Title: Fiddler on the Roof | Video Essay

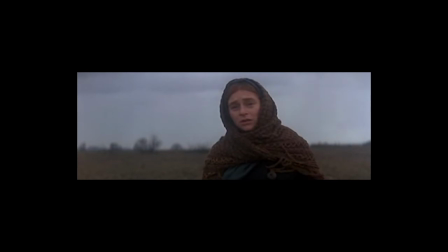4:07 When Golda leaves, Tevye sits and imagines how things were when Havela was still a child. Havela interrupts the scene and pushes for a conversation. At one point, Tevye begins to consider the ideas he had done with the other daughters.
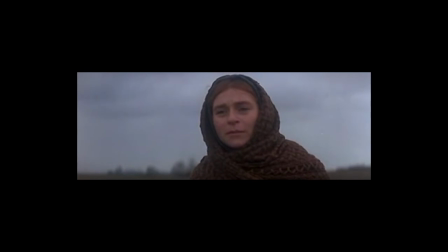4:19 The audience might expect that he will come around as he had done before, but Tevye flashes with anger and refuses to concede,
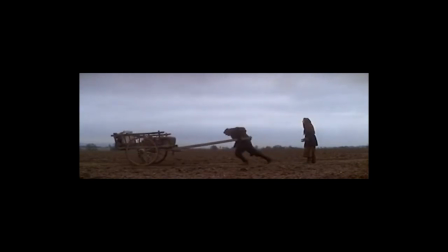4:25 leaving Havela standing alone in a large amount of negative space on the screen. This was not the film's first use of negative space.
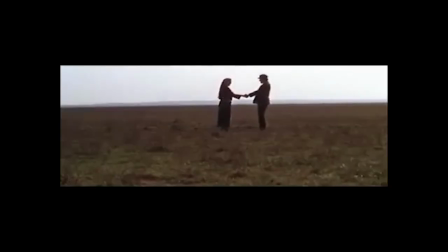4:31 Earlier, when his daughter Hato and her lover Perciuk presented their love to him, Tevye gave them his blessing and the two walked away hand in hand into the horizon of negative space.
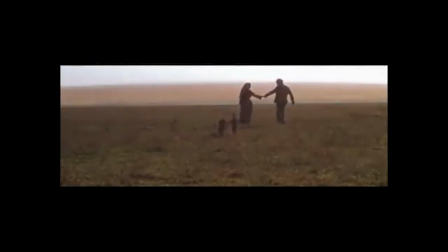4:40 This imagery foretells their destiny as we later discover that the two of them will leave the village.
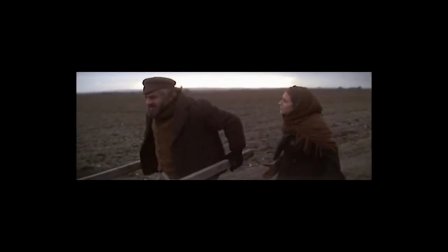4:44 In the scene with Havela, the visual elements demonstrates her isolation that will come as a result of her marriage outside the faith.
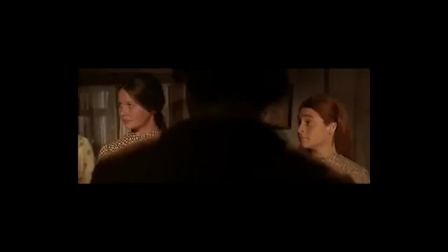4:51 These are only a few examples of the cinematic elements that Morris employed to tell a visual story. There are so many examples to choose from that it's not difficult to see why this won so many awards.